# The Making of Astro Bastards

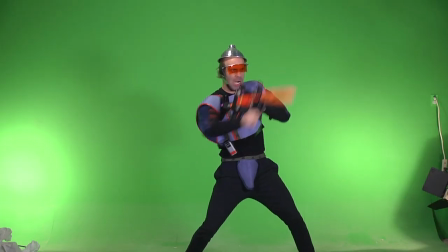(4:08)
You'll notice a lot of other familiar faces, like Nathan, Kyle, and Doug.
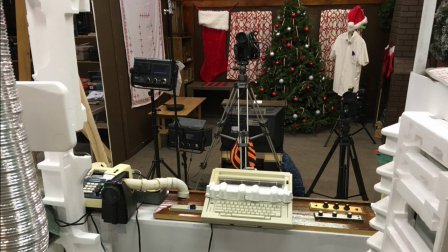(4:12)
They got involved because usually we were filming multiple videos at once, and I'd say, hey, I have this sci-fi trailer, want to be in it?
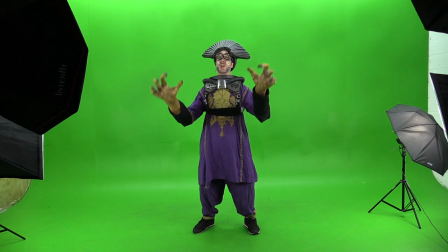(4:20)
A scene here, a scene there, and the trailer gradually got done. The special effects were the most time-consuming part.
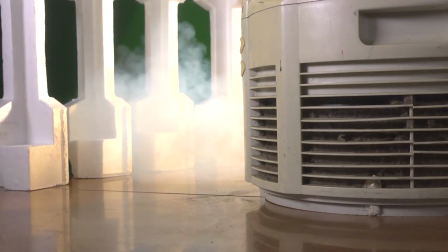(4:27)
Every shot had some kind of special effect in it, and each one was a project in itself.
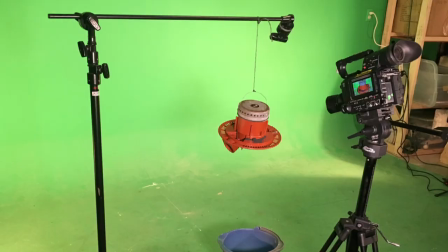(4:33)
Using strings to hang spaceships over a green screen may seem simple, but strings are a pain in the ass.
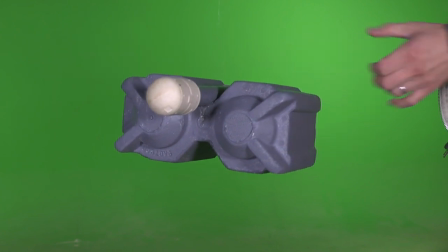(4:40)
The ships are all weird shapes, so it's hard to find something on it that you can tie the string to, and when you do,
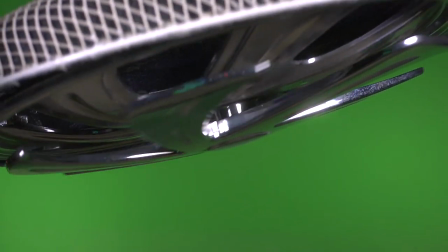(4:47)
it's hard to make it the center of gravity, so the spaceship will droop down at an odd angle that you don't want.
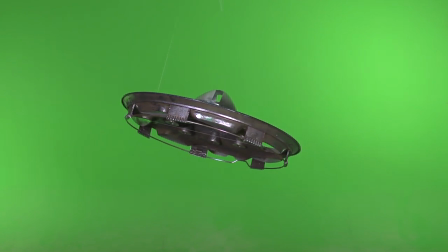(4:53)
With the hubcap, it took about 3 different strings cut the same length to balance it out,
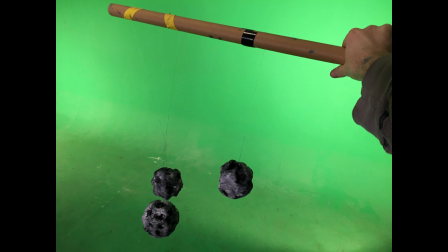(4:58)
and when you have multiple objects on strings in the same shot, they always get tangled together.
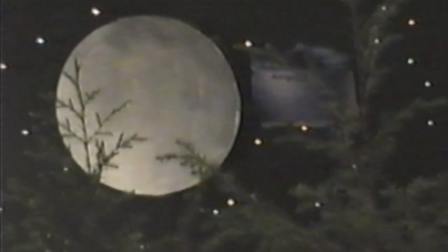(5:03)
Ever since Kung Fu Werewolf from Outer Space, I had an idea for a sequel where he realizes the full moon is what causes him to turn into a werewolf,
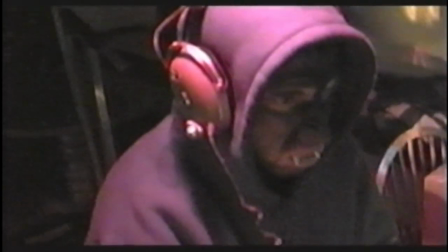(5:12)
so he decides to launch a missile at the moon to destroy it, and for no apparent reason, the moon bursts into blood and guts. The sequel never got made, but I never forgot about that idea. This was my chance to do it, but I had to figure out how.
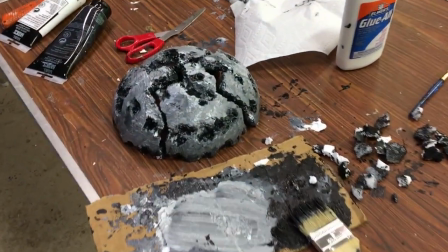(5:27)
I didn't want it to be a digital effect, I wanted it to be something real. So I made a moon out of styrofoam.
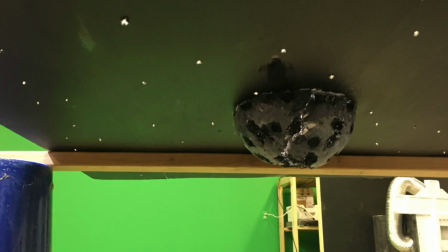(5:33)
I fragmented it into four parts so it would be fragile. I glued it to a sheet of foam core with the help of Kyle.
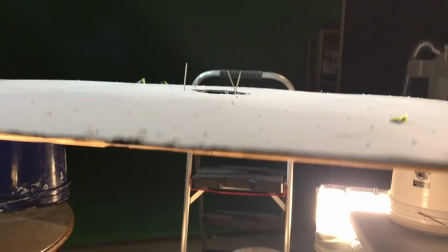(5:39)
And we painted the foam core black to look like outer space and punched holes in it, which we backlit to look like stars.
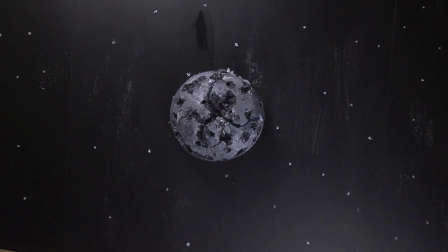(5:46)
The camera was on the floor, pointed up.
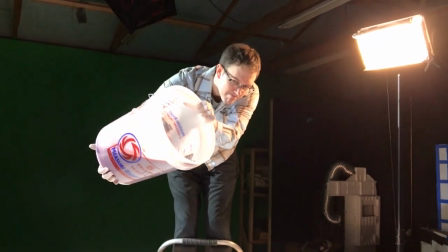(5:48)
Then I made a concoction of fake blood, pasta, diced tomatoes, sauce, and poured it through the back of the moon so it would break apart.
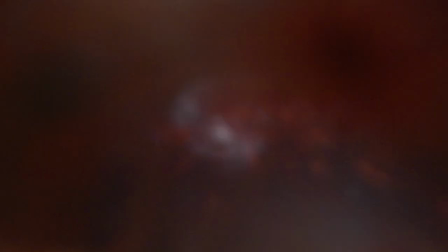(5:57)
The camera was protected by a sheet of plexiglass, but the cleanup was a nightmare.
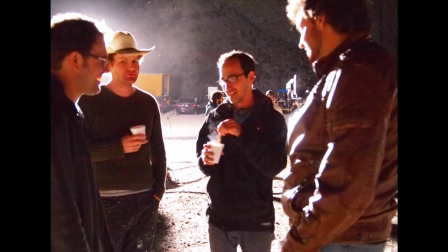(6:03)
There is another longtime gag that began on the set of the Angry Video Game Nerd movie.
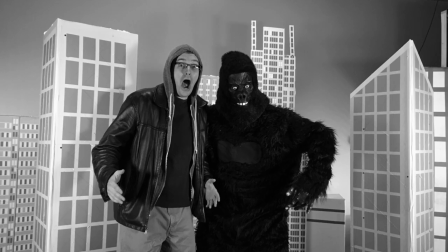(6:08)
Lots of the crew and special effect people were all in on the joke. We wanted to see a movie where a giant ape destroys a city by humping it. We vowed that one day, in some form, we must see it through.
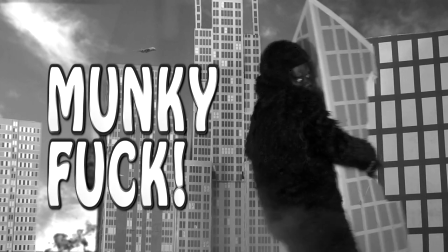(6:21)
While we never had the chance to all get together again and collaborate on it, I at least got to give it a big shout out at the end of the trailer here.
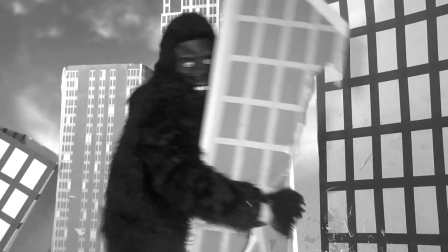(6:28)
The funniest moment was asking Mike, right before doing a playthrough of Sonic the Hedgehog 2,
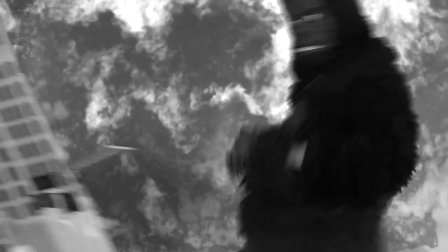(6:34)
I asked him, casually, to put on an ape suit and fuck some buildings. To Mike, he didn't even think anything of it.
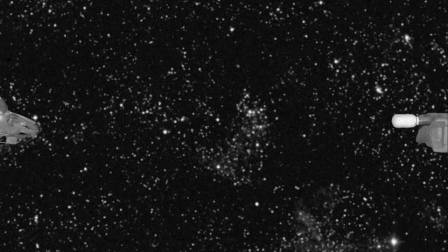(6:41)
To him, it was just another day at Cinemassacre. For sound effects, there's all kinds of cool things you could do.
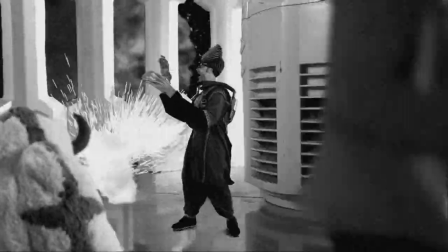(6:47)
It's easy to get stock sound effects, but sometimes you want to record your own.
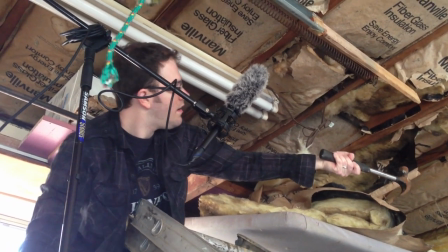(6:51)
During post-production of the Nerd movie, I recorded myself hitting some springs with a hammer.
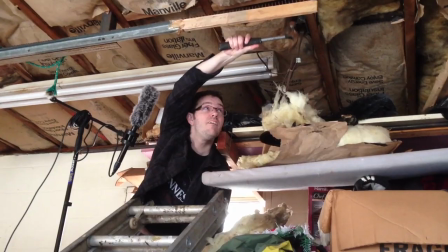(6:57)
It made this cool laser sound.
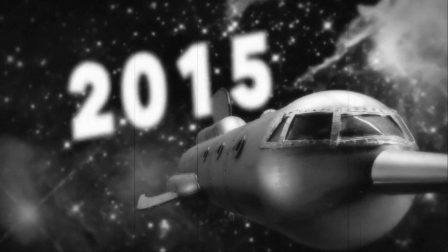(7:03)
For Fuckernauts, I wanted to get some of those genuine sounds you hear in vintage sci-fi films, so I got a theremin and messed around with it.
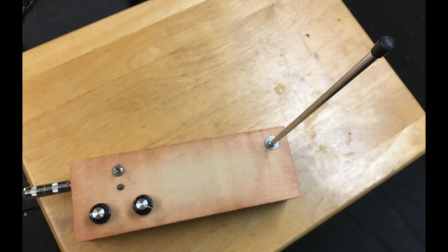(7:10)
And if you don't know what a theremin is, it's basically an instrument that you use without any physical contact.
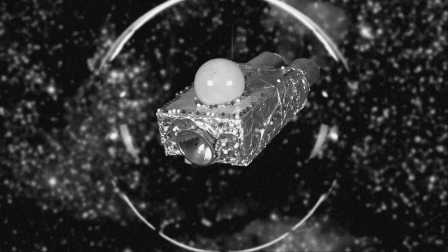(7:25)
Pretty cool, isn't it? Flying Fuckernauts vs. the Astro Bastards is just a trailer.
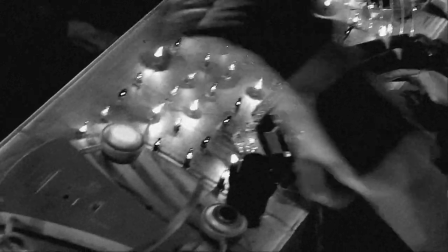(7:30)
I have no plans to make it into an actual film.
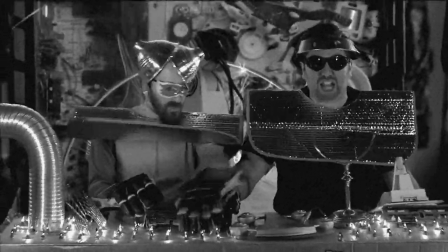(7:33)
I have so many different ideas that will never see the light of day, so I find it best to make lots of them into trailers.
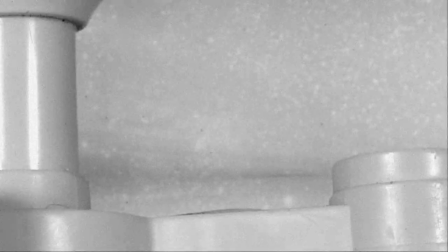(7:39)
In a way, when you're making a trailer to a non-existent film, you're not really making a trailer, you're making a short film.
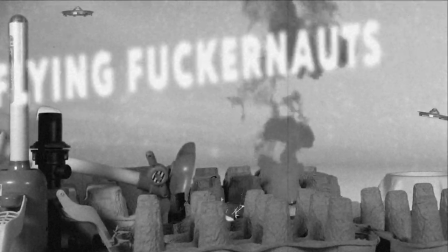(7:46)
I really enjoyed this, I plan on doing more trailers, and hopefully another feature-length film, while keeping up with the web shows at the same time.